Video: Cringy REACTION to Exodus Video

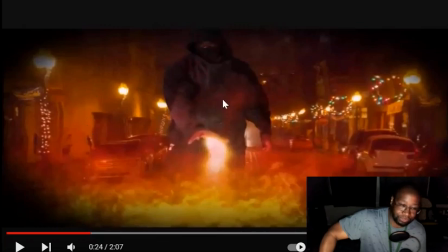8:14 So some of I use a lot of pictures to act like I was on location and just green screen myself into it. And I have to admit, This is one of my better effects at the time. I took my time on this, as you can tell. I made sure I did distortion effects. I made sure I did the flame effect I created from scratch.
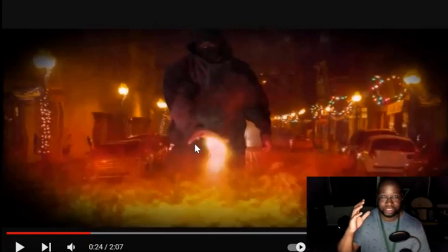8:33 I didn't use any pre-type software or stuff like that on there. That effect I've actually, like, basically had to create from scratch. And it took me, I think, two days to do that. So it didn't take me that long. Let's watch it.
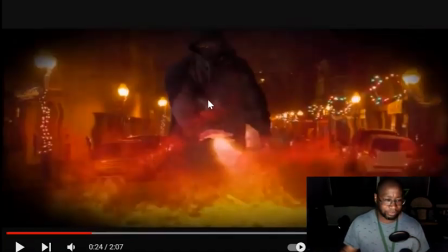8:53 so as you can see real close not only do i have the fire flex but you can see the smoke effects you can see the distortion in the background let's get to
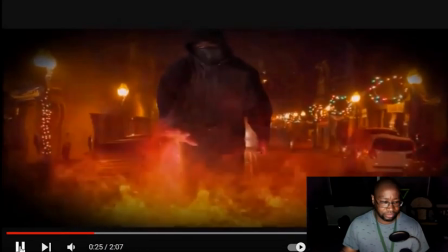9:02 the beginning of that scene so you can see the whole thing so yeah i actually took my time with that scene
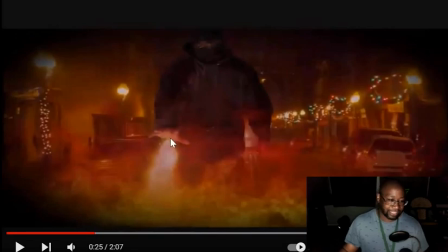9:11 and when you look at the hand i use practical effects for the hands that's the reason why when i wave my hand it looks like
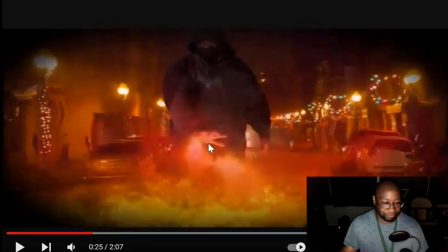9:19 My hand is bright where the fire is coming from and that's why it looks bright right there and you can see the reflective Reflection off me. I tried to edit some of it in there myself We didn't tell with these lines right here once you play it back
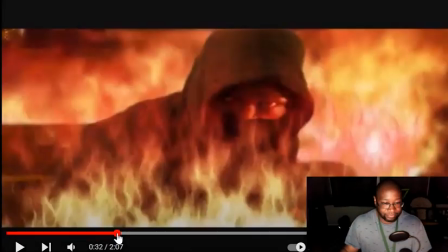9:36 Please don't you pay attention to those? I Don't know why I think how many coming to the later.
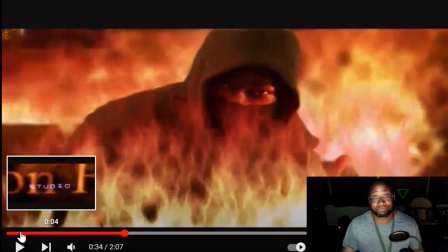9:43 Oh, yeah, I was testing the fire effects So the fire effects are created from scratch using the Adobe After Effects.
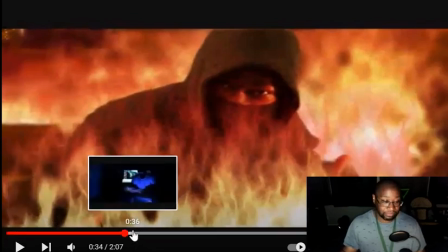9:49 That stuff is not easy. I watched a couple of things on there.
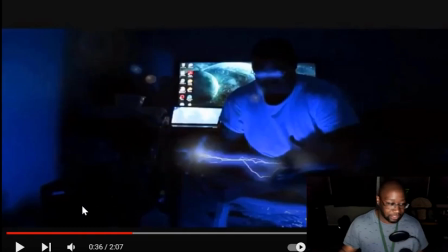9:54 The easiest effect to do on Adobe After Effects is lightning. Lightning is the easiest effect to do on there at all, period. You feel me? It's so easy. I messed up on the masking on this arm, so I'm not even going to play it. But you see how I also did the lighting effect in my glasses? because most
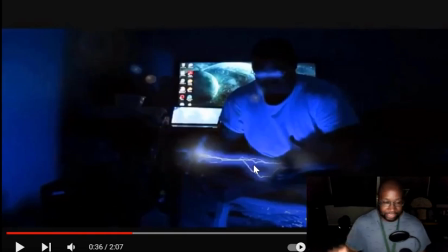10:11 people would have just did just the lightning down in this area right here. They wouldn't even think about, hey, you know, if I'm looking at a certain light, it's got to reflect, right? So you can see this big old computer monitor I got in the background. I think it's my TV.
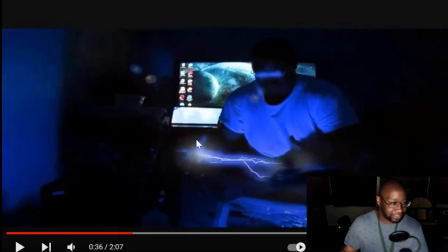10:27 I got that right there. This is one I think I stayed at my sister's house.
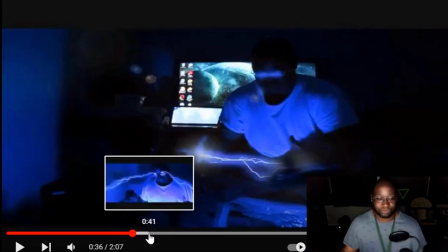10:33 I basically had the basement room to myself. And when I come home, I basically just stayed. I went to work came home just stayed in that room almost all damn day I'm like as long as nobody messed with my car I was cool But I basically just stayed there the whole freaking day Like all day
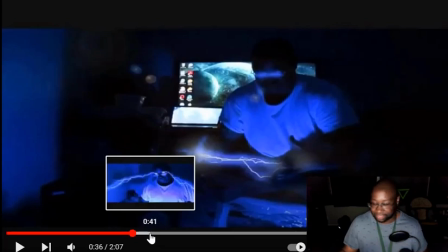10:55 Sorry it's kind of like It's exactly 1234 in the morning So it's exactly 1234 in the morning That's a lotto win for me right there I'll post that lotto review surprise video for y'all later on anyways so
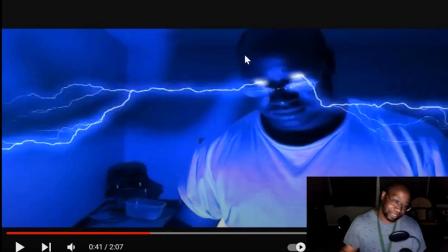11:10 that's me playing around some lightning effects if you look real closely i was going
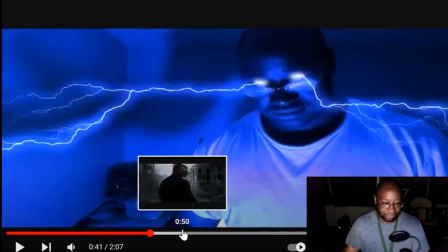11:15 bald um at the time and um still still am this
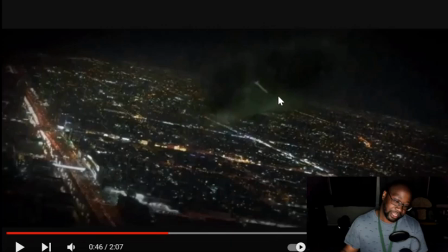11:20 right here i try to make it look like i was flying down towards the earth i really did not do a good job with that um here i was basically don't know what the hell i was doing trying to make it look like a helicopter was coming down again this is a picture the helicopter is the picture
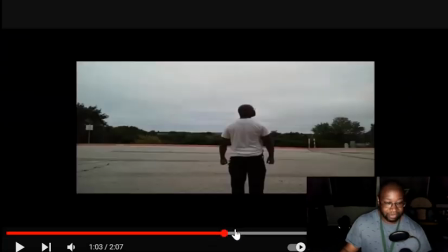11:39 so we're going to skip that and right here I was just outside in the back of my job I had just got off work and I said you know what this is a perfect view I'm going to
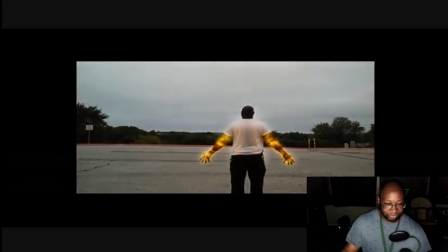11:51 go back there and film this so I went and filmed the arms doing that I was actually trying to test the
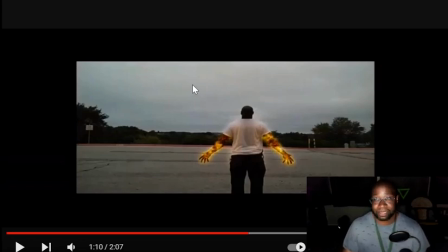11:59 effect that they end up using in Amazing Spider-Man 2 with Jamie Foxx So I'm trying to test that effect, see if I can do like a human torch type of thing. And I could not do it.
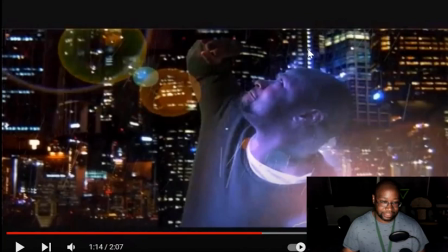12:12 Okay. So let me see here. This is, you can see the cutoff right there. That's bad.